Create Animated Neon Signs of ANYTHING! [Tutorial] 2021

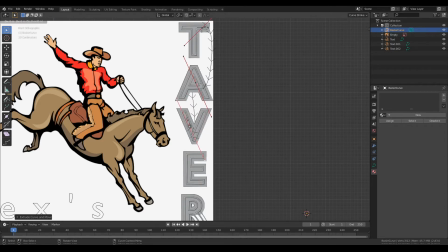Go ahead and just hit E to extrude it and go all the way down, making new little connections for this.
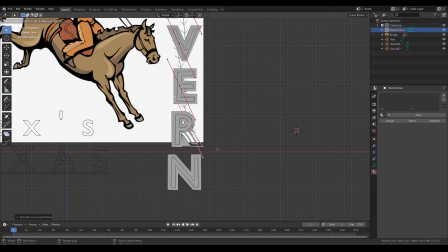This is going to be kind of a wire that runs between the letters and powers each of the neon pieces.
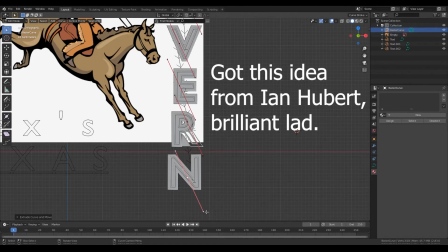At the bottom, I like to make it kind of hang down a little bit, so you'll see me here dragging out that bottom hook,
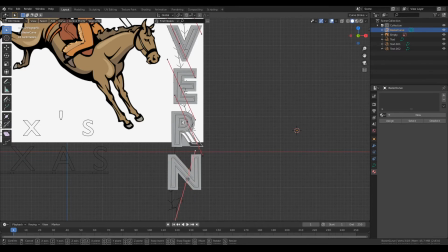which will, again, kind of give it a droop, which I enjoy. I think that it gives a little life to it. From here, we'll give it some thickness, just in the Bezier curve controls.
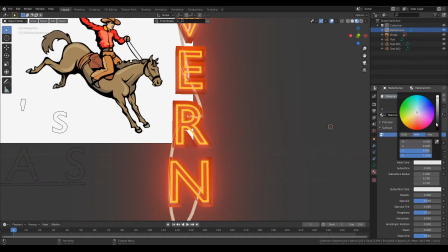Move it back a little bit so it doesn't intersect your letters. And then give it a new material, just something black. I like to add High roughness, a little bit of metallic, and then a clear coat over the top so that it gives some reflectivity to it from the lights.
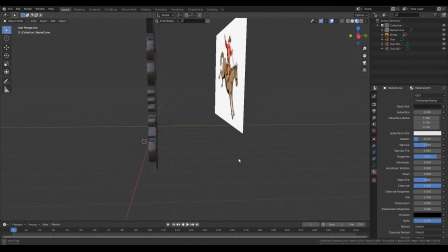That just kind of catches a lot easier in the light.
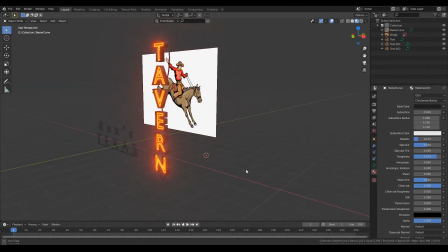Here you can actually see the R has a broken piece in the back, probably because of the offset or extrude features.
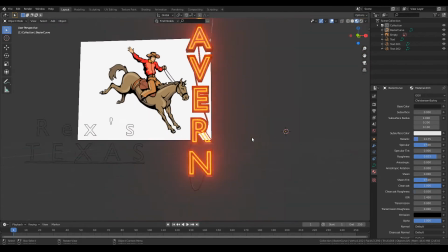But I actually like it. It kind of gives the sign a little more life. It looks like someone, you know, jumped up and smacked the back of it, and so it broke off.
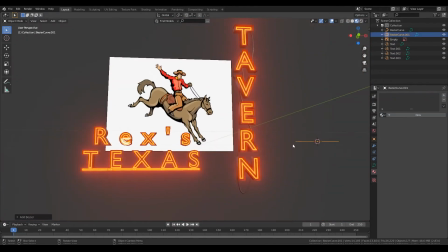From here, you're going to head and do the exact same thing to everything else.
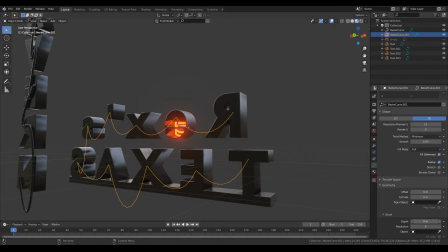So you can see the E is kind of like the R in the tavern. But yeah, add your wires, thicken them up, add a new material, keep it all right. And you can kind of play with composition a little bit.
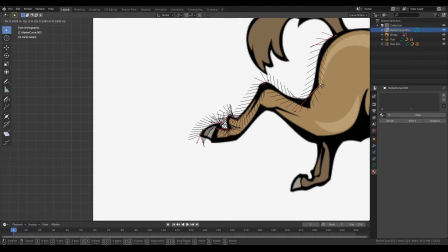But here I want to show you the Bezier feature, where you can outline practically anything you want and make it,
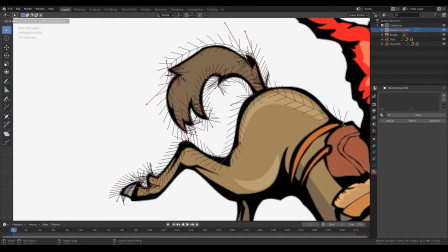you know, look like a neon sign. So here I'm doing this horse and cowboy, which I think is a cool look.
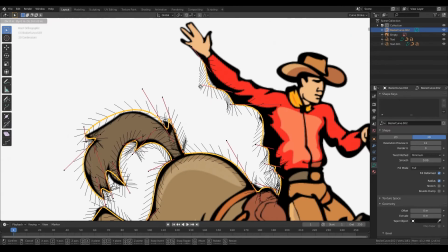It doesn't take too long if you've ever masked anything out in Photoshop or any Adobe product, really. It will be significantly faster than that because you only ever need to do it once. And yeah, it's pretty simple. Grand total, you just kind of use the handles, adjust as needed.
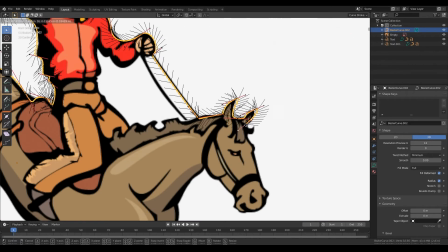And for sake of time, I'm only going to do the outside of this horse and the outside of the cowboy.
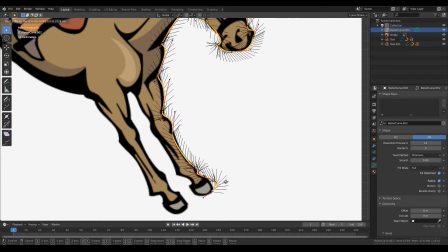But again, you can do anything you want. You can do custom logos, custom horses, really anything.
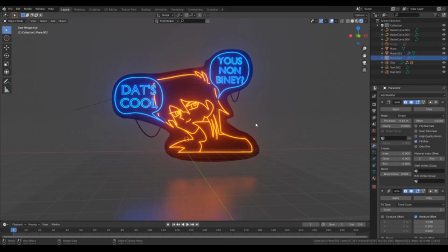For example, here is a meme that I made to look exactly like a neon sign. And you can see here, I will switch into the other viewport,
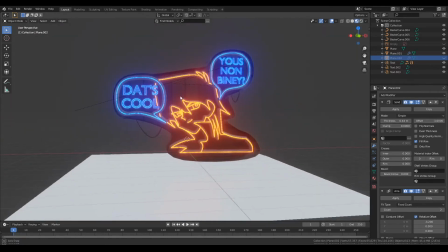and you'll be able to see I added kind of a brick texture onto the back and a kind of a holder for the entire sign,
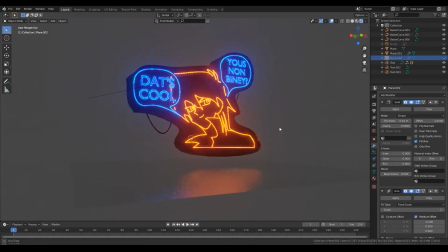which we'll get to. I will show you how to do that in just a moment.
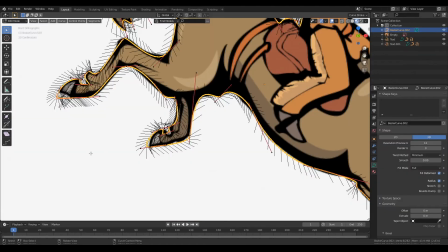But whenever you get done bezier-ing your curve,
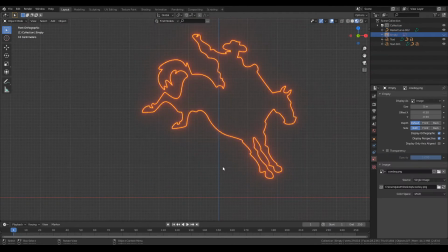you can hide your background image and see your final product, which is pretty gratifying.
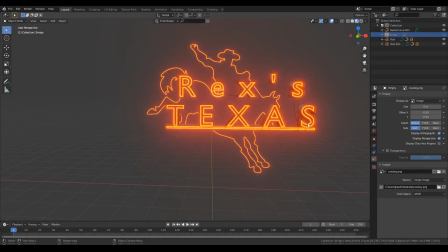I do enjoy that quite a lot, and it looks nice. So from here, you can experiment a little more with composition, see what looks good, how you like it.
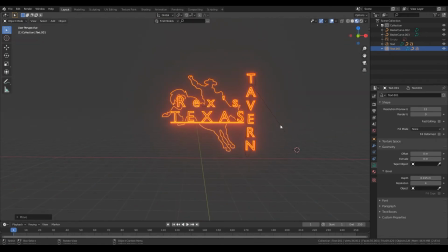I'm adding the metal pieces around the outside of the neon sign outline at this point.
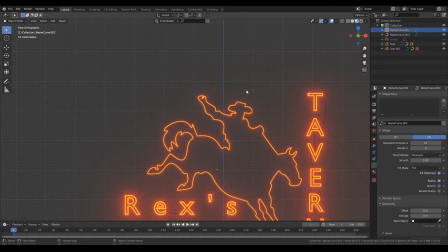Again, kind of experimenting, just finding out what looks good. Here specifically is where I want to do something kind of new and experiment with something. So I wanted to give him
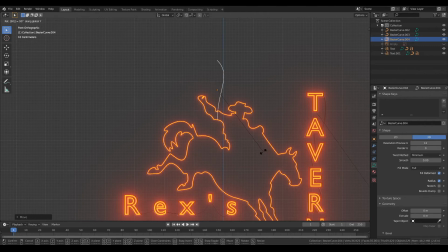a rope, like a lasso, that spins around his head and is animated. So the way that I'm going to do that is set up a Bezier curve that is attached kind of to his saddle, and then make it into a lasso.
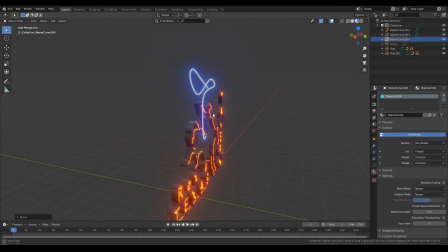Give it a neon texture. This one I am making blue, so it looks a little better.
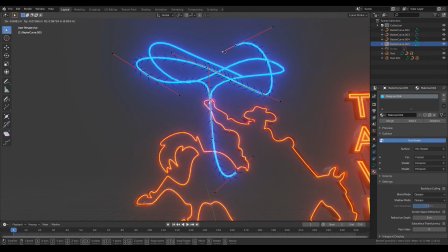From here, I'm going to duplicate it and then model three exactly the same over top of each other,
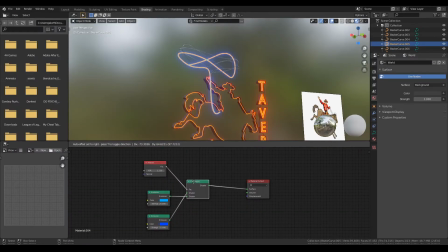so that the handle is always the same, but the loop is moving. At this point, we're going to make some adjustments to the texture, where we are going to, after our mix shader, we are going to add another mix shader.
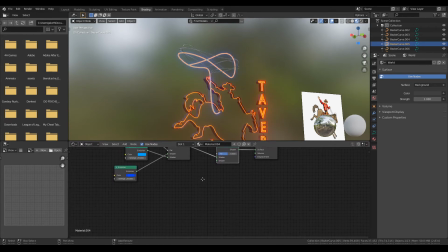And then the other input, we are going to put a principled BSDF,
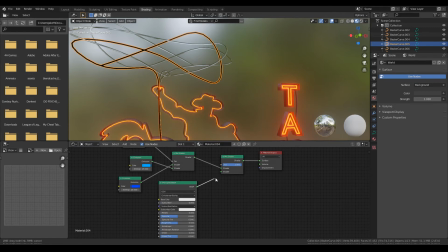and we are going to give it kind of a glass material, where the reason that I did this instead of glass BSDF is just because I personally like the look of it. But turn down the roughness, crank up the transmission, crank up the clear coat, and I thought that that gave a very nice glass tube kind of effect. And so from here,
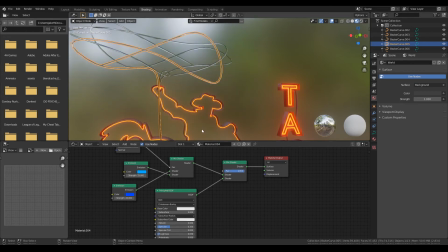you can change the factor to 0 and it'll be neon, and the factor to 100 and it'll be glass.
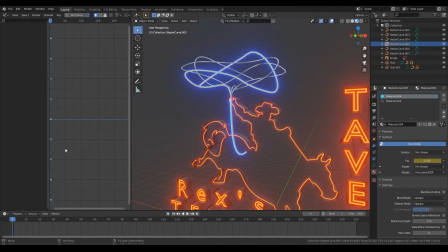So then all you need to do is animate it. So crank out a couple keyframes, go over to your dope sheet, and you'll be able to change things
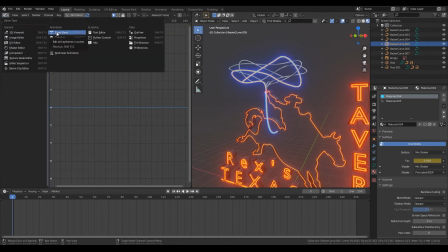just depending on whether it is a 0 or a 1, it'll be on or off. So you want to set your interpolation to constant, and then for each
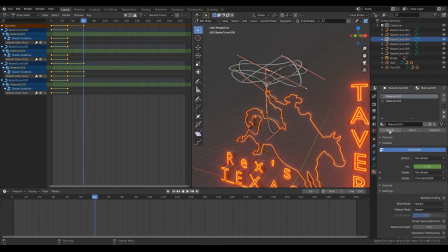individual lasso here, I had to duplicate the material and make a new one because it was adjusting all at once.
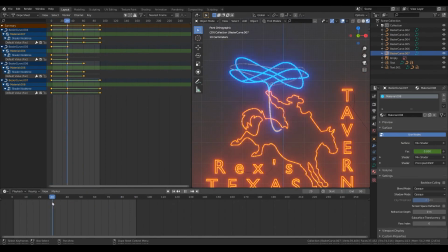I also had to duplicate the handhold part of the lasso and bring it out front.
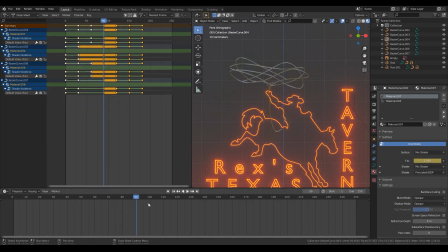That way it didn't turn off with the rest of the materials. But yeah, whenever I finished it all and kind of cranked it out there, I only did it for 90 frames and then set it down to that being the length of it.
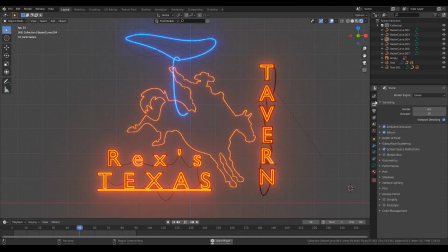This is the final product in which I got, where every 30 frames it changes. And I noticed that whenever it was off center of the frames per second, it actually looked a little better. So I have 24 frames per second and 30 frames on each change. Here I'm just getting a plane
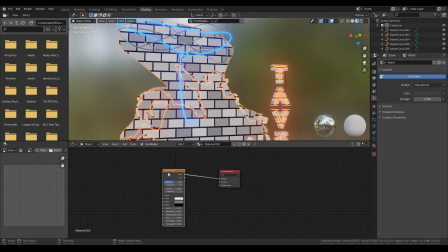subdividing it using the knife tool with K and cranking out the back, adding in a brick texture, setting them all to a very dark metallic color, using edge loops to bring them out front,
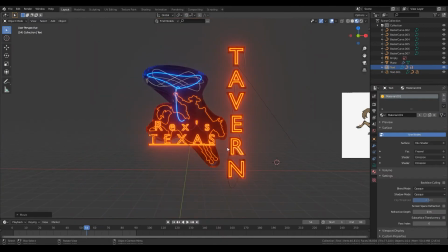cutting off the front face, and from there I am able to set up a little backdrop for our neon sign.
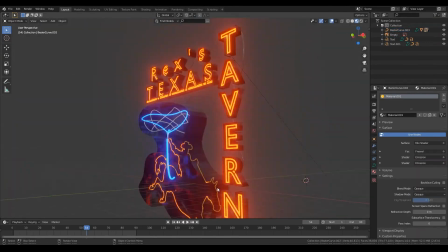Parenting those all together so I can move them at once, play with the composition, see what looks best, and now I have kind of found my final product.
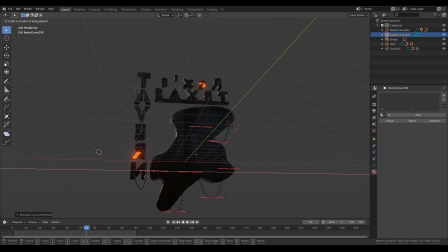So I'm adding some wires to it, again just thickening them up, adding the material so they kind of droop down behind it.
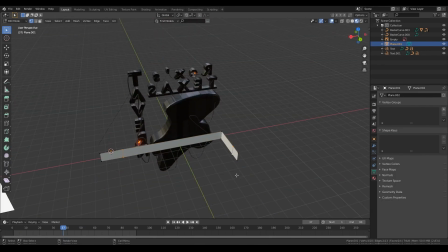I think it looks nice. And then I'm adding some support beams, which are going to be used to keep the sign to the building.
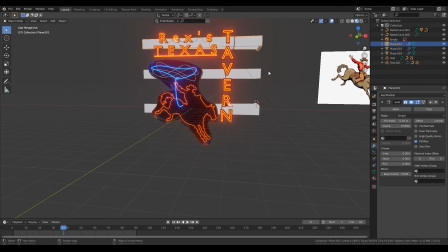So we're attaching them down. I didn't like the look of that, so I decided to add two smaller ones and then one large one at the top,
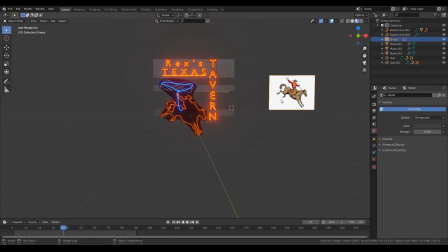which has the entire tavern sign connected to it. From here, I'll just block out a nice little scene.
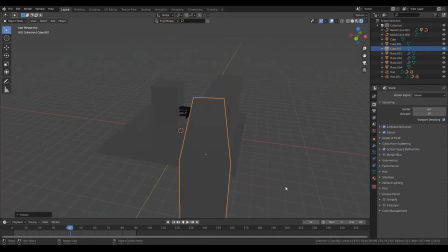I like the way that the light kind of cast itself from the neon sign,
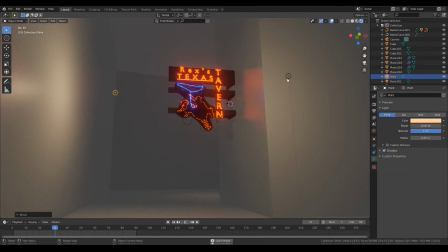so I decided to add some extra lights just to give it a little more structure so you guys can see the edges and such.
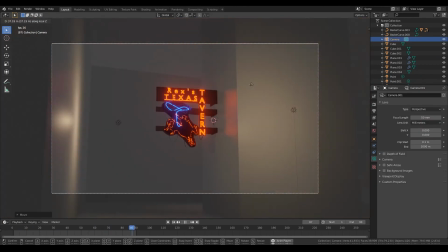Here's another little trick.
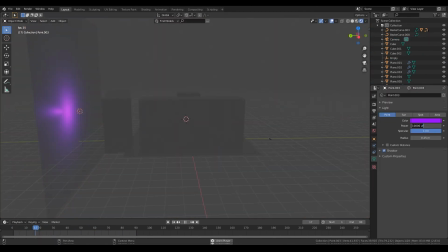If you ever want an easy background, just set up a plane and add a light with like 10,000 brightness, and it'll look kind of like a city is lighting up your backdrop.
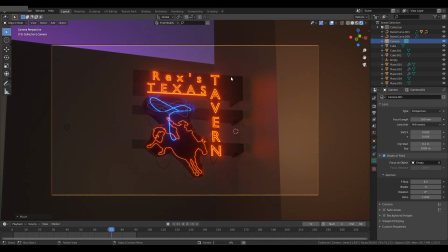So from here, I'm just framing the entire shot, and yeah, that's how you create this.
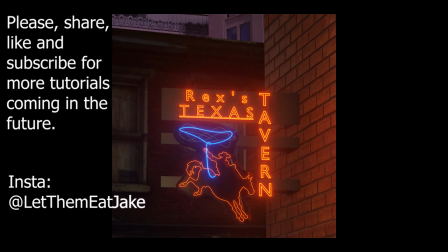That is how you make the nice neon sign. I hope that you guys enjoyed it. Please like, share, subscribe for more tutorials in the future, and that's my Instagram if you need it.